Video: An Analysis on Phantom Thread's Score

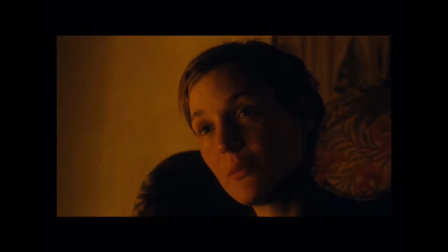(0:26) Greenwoods has made my dreams come true. And I've given him what he desires most in return.
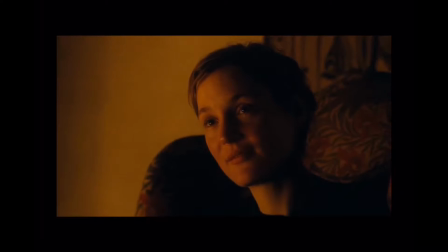(0:35) And what's that?
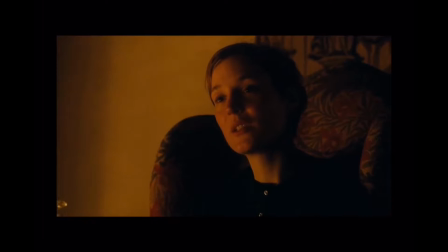(0:41) Every piece of me. He's a very demanding man, isn't he? Must be quite a challenge to be with him. Yes. Maybe he is the most demanding man.
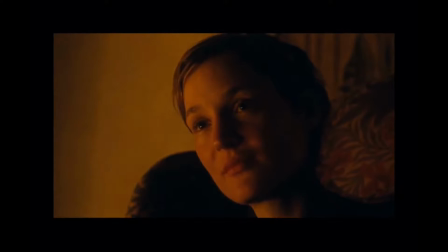(1:01)
Phantom Thread, directed and produced by Paul Thomas Anderson, was released in December of 2017 and was nominated for Best Picture,
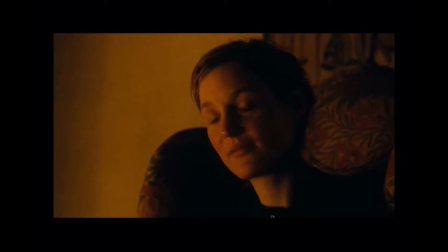(1:11)
Best Director, Best Leading Actor, Supporting Actress, Costume Design, and Best Original Score.
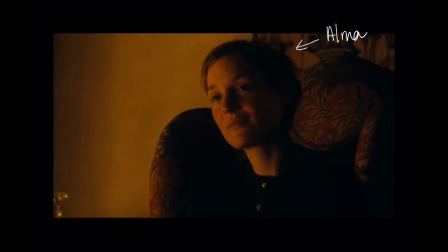(1:18)
First seen, the film opens with an eerie tone, as we see a woman, later identified as Alma, and a man behind the frame discussing the demands of an individual named Reynolds Woodcock.
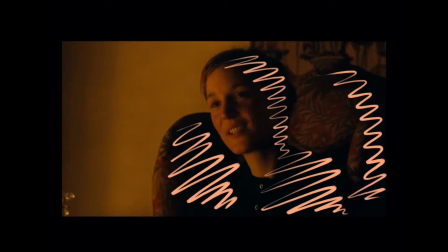(1:30)
The mood is dark and the context of the scene is unknown,
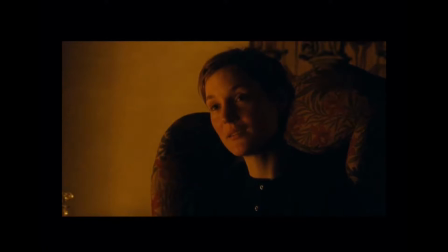(1:33)
as it is presented non-linearly, as the scene is actually one of the last scenes in the film.
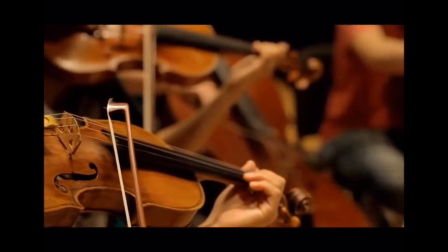(1:39)
The sense of eeriness is also supported in Greenwood's composition, as the chords of this piece have great dissonance and do not settle well with the audience.
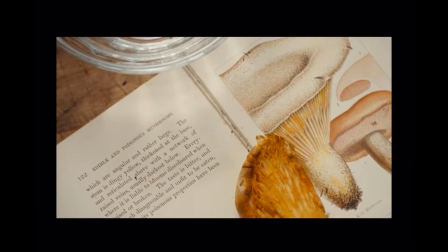(1:48)
The name of the opening piece is called Bolotus Felius, a poisonous fungi Alma uses to intoxicate Reynolds.
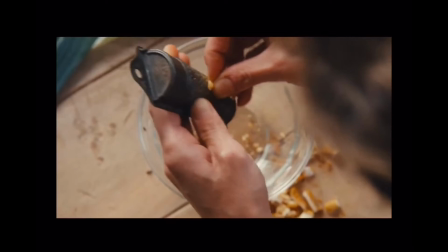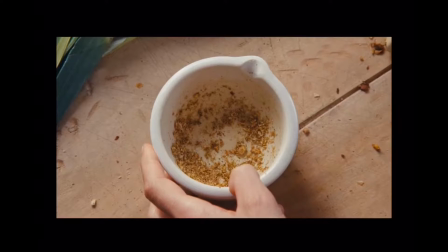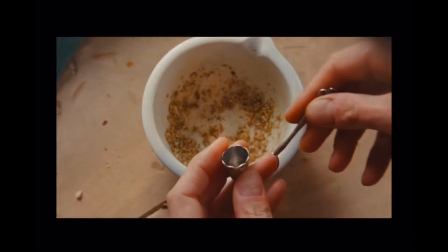(2:09)
When Alma states that she's given every piece of herself to Reynolds,
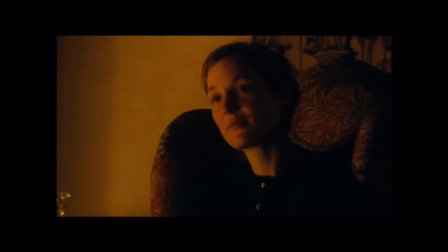(2:16)
every piece of me, his leitmotif is cued and the audience begins to hear the House of Woodcock theme.
Isn't he?
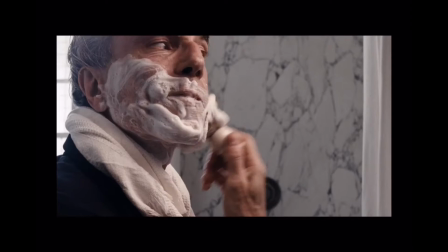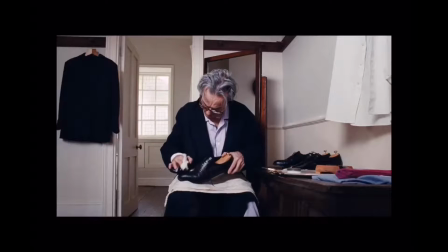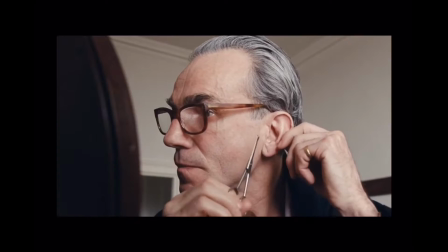(2:33)
The piece entitled House of Woodcock does not only represent Reynolds Woodcock,
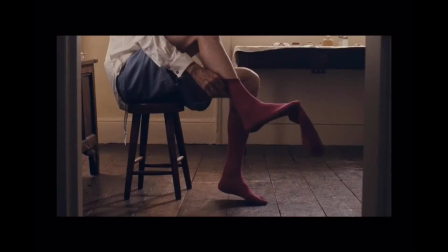(2:38)
but it also represents his lifestyle, his job, and his sister Cyril. It is only the second scene of the film, and we are already a witness to Reynolds' articulate character and compulsive tendencies,
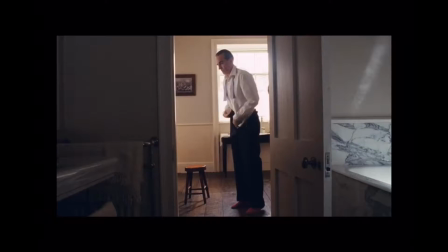(2:49)
where everything needs to be done the way he pleases. These characteristics can be heard echoed in the orchestra.
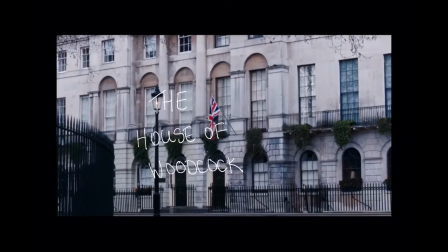(2:56)
The music is ballet-like, romantic, and proper, like Mr. Woodcock himself.
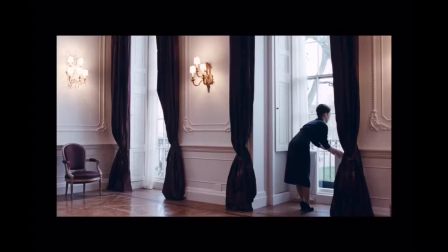(3:02)
Set in 1950s London, Phantom Thread follows Daniel Day-Lewis as Reynolds Woodcock,
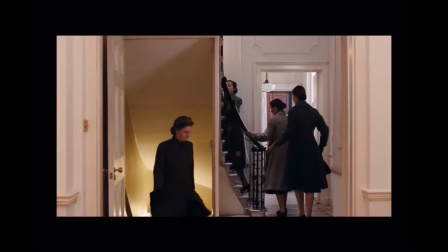(3:08)
a fashion designer who makes elegant gowns for high society ladies.
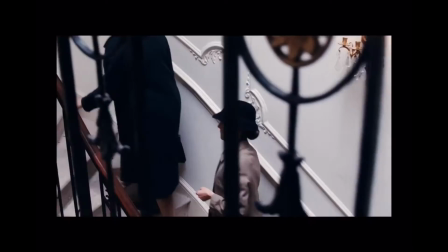(3:12)
He's a controlling man whose unpleasant demeanor pales in comparison to that of his sister Cyril.
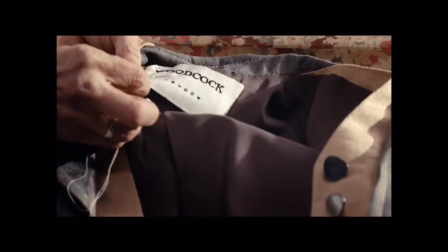(3:23)
Order is all Reynolds truly cares for. It allows him to make his art in an environment that is unchanging day in and out.
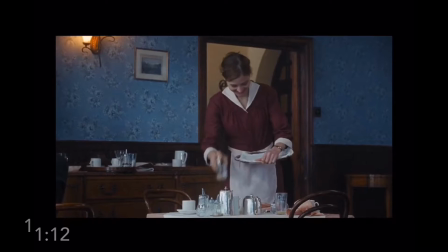(3:31)
Reynolds tends to bring other women into his life as muses, only to excommunicate them when they begin to show signs of neediness.
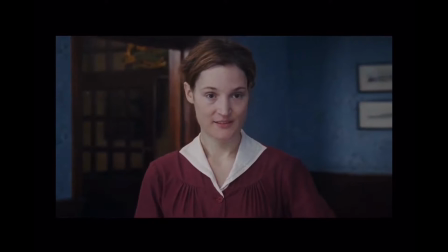(3:39)
This all changes when he takes on the headstrong Alma as his new lover.
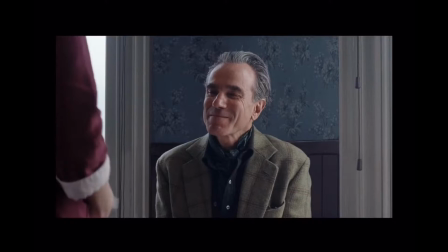(3:44)
Her inability to happily settle into the background of his life threatens to tear the regimented House of Woodcock down.
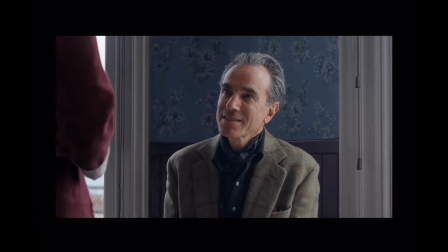(3:56) A Welsh rabbit?
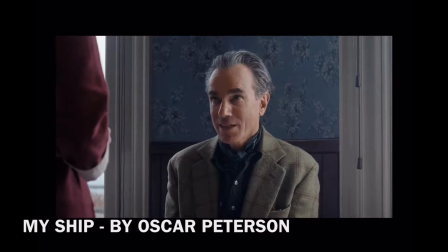(4:01) With a poached egg on top, please. Not too runny. And bacon.
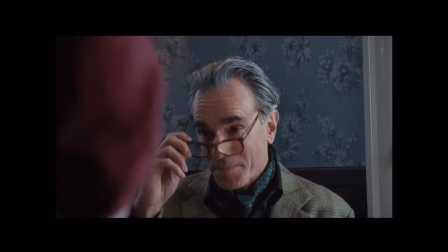(4:09) Scones. Butter. Cream.
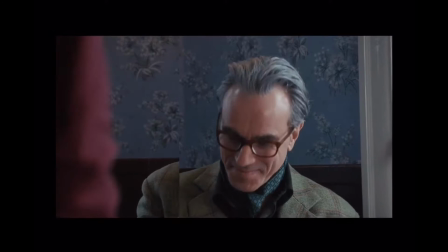(4:18) Show me.
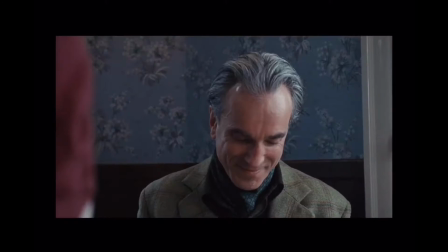(4:22) Will you remember? Yes. I'm keeping this. Dinner with me. Yes.
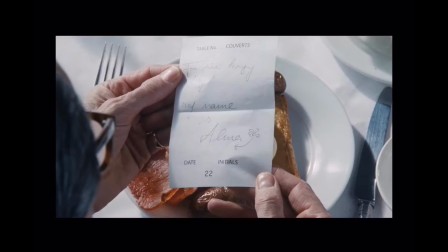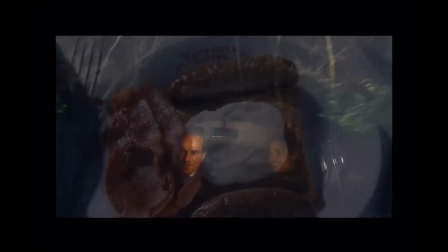(5:02) For the hungry boy, my name is Alma.
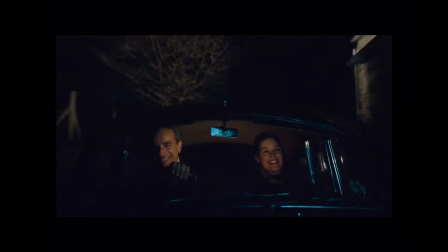(5:09)
This is heard, but largely felt, in the scenes without any underscoring, where the audience hears the pure sounds of the scene.
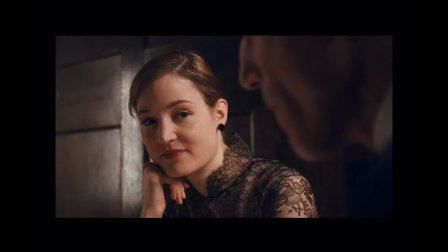(5:17)
The dining scenes, of which there are many, carry the most tension and generally lack any soundtracking whatsoever.
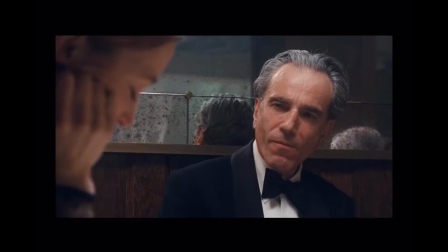(5:25)
The sound design in Phantom Thread is nearly as central as the music.
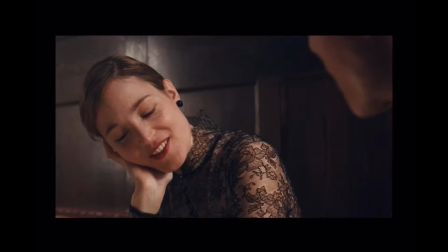(5:29)
There are a total of 16 scenes where there is no diegetic or non-diegetic music present.
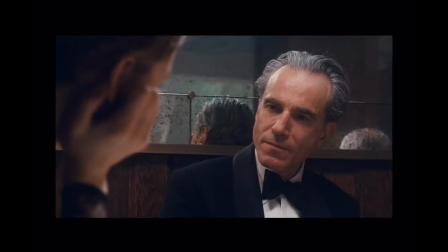(5:36)
Most of these scenes also tend to be dining scenes, where the sound of cutlery or conversation specifically irritates Reynolds.
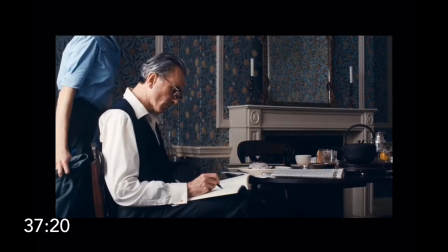(5:45)
Alma tends to prod and irritate his fastidious hypersensitivity.
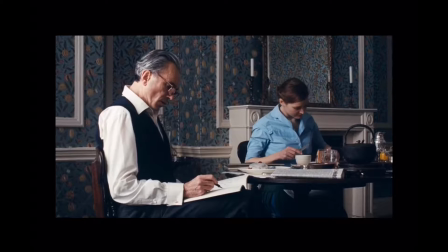(5:50)
During one scene at the breakfast table, the sound of Alma scraping a knife across her toast is so obscenely vivid in the sound design that it becomes clear we are hearing it from Reynolds' perspective.
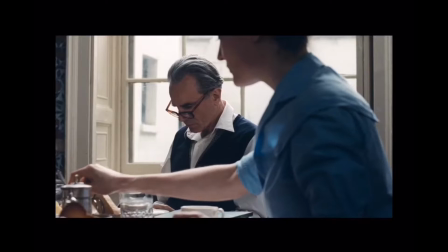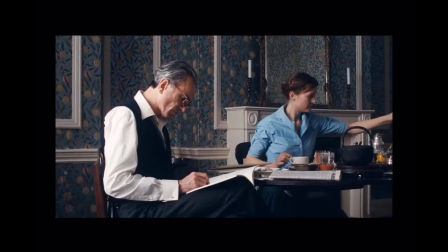Please don't move so much, Alma. It's a distraction.
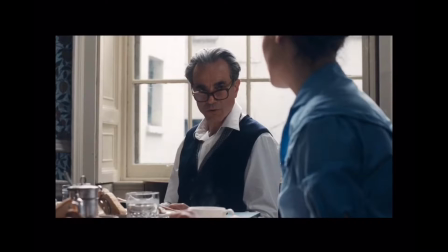(6:22) It's very distracting. It's hard to ignore. It's as if you just rode a horse across the room.
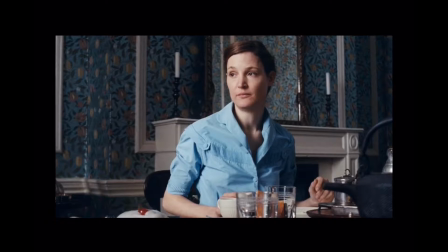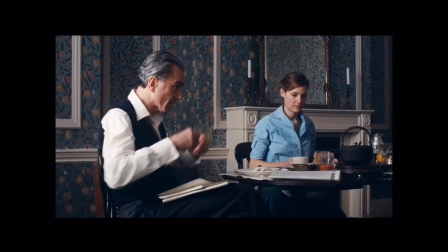(6:36) This is too much movement. It's entirely too much movement at breakfast.
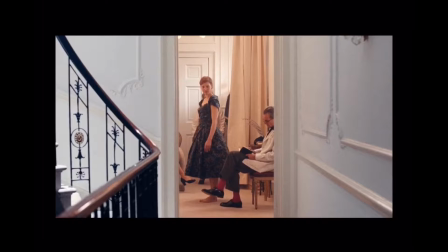(6:45)
In another scene, we are watching Alma try on a party dress made of blue floral brocade and looks at it with disapproval when Reynolds asks what is wrong. As Alma continues to badmouth the dress, the instrumentation that plods along with her words reaches an emotional
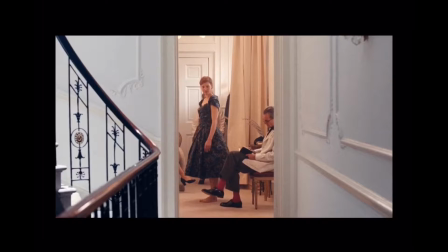(7:02)
high before Reynolds puts an end to it by shouting out a firm and declarative stop.
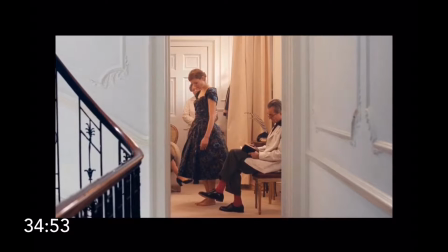(7:07) What are you looking so forlorn about, huh? I don't know. I think I don't like the fabric so much.
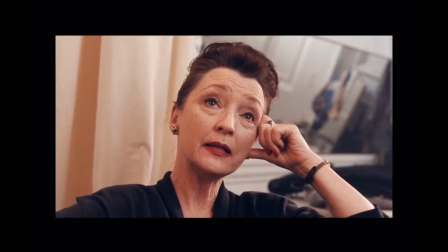(7:18) Well, Alma, this fabric is adored by the women who wear our design. It's perfect for this dress.
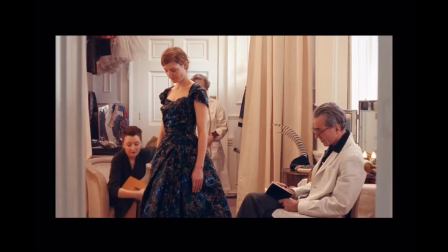(7:27) Cyril is right. Cyril is always right.
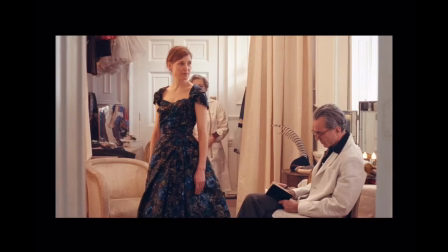(7:32) Maybe one day you'll change your taste, Alma. Maybe not. Maybe you have no taste. Maybe I like my own taste.
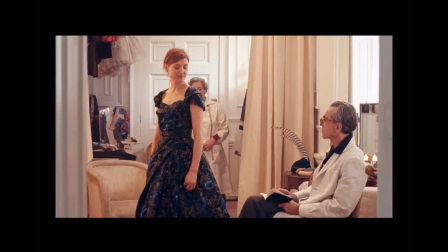(7:47) It's just enough to get you into trouble. Perhaps I'm looking for trouble.
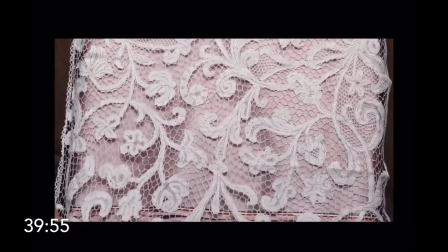(7:53) Stop!
Before you can spend too much time focusing in on her dismay, the orchestra picks right back up again,
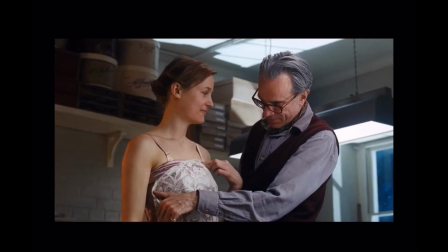(8:01)
a viola's pizzicato smoothing over the bickering before anyone can make too much of it, as if to reassure you,
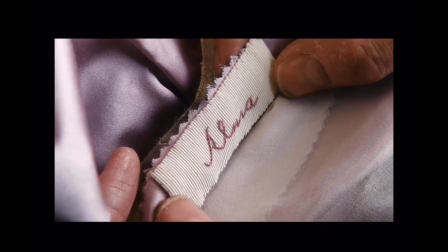(8:08)
the audience, that Reynolds' word is final. Everything else is an interruption.
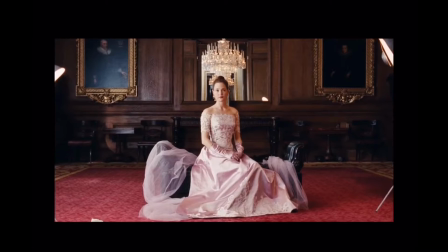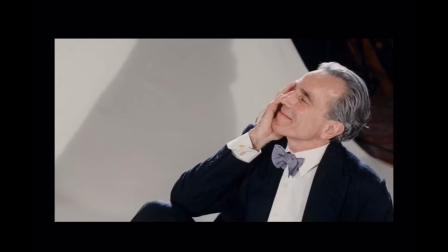(8:19)
Not all the music in Phantom Thread is Greenwood's. The adapted music in the film includes Oscar Peterson's My Ship, as well as My Foolish Heart,
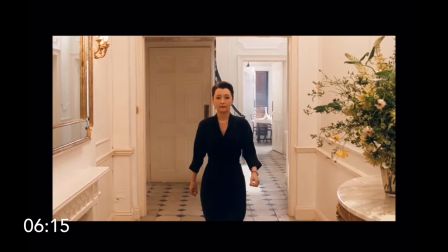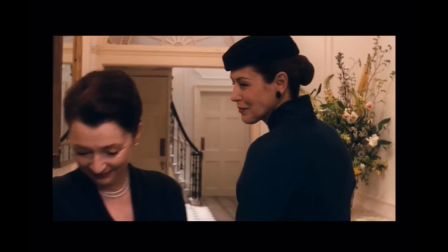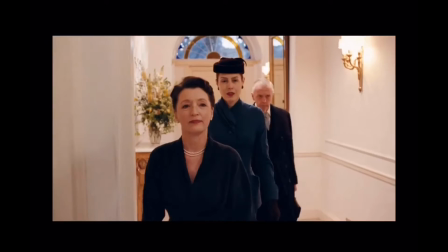(8:40)
there are snippets of the second movement of Debussy's string quartet, full of spiky pizzicato figures.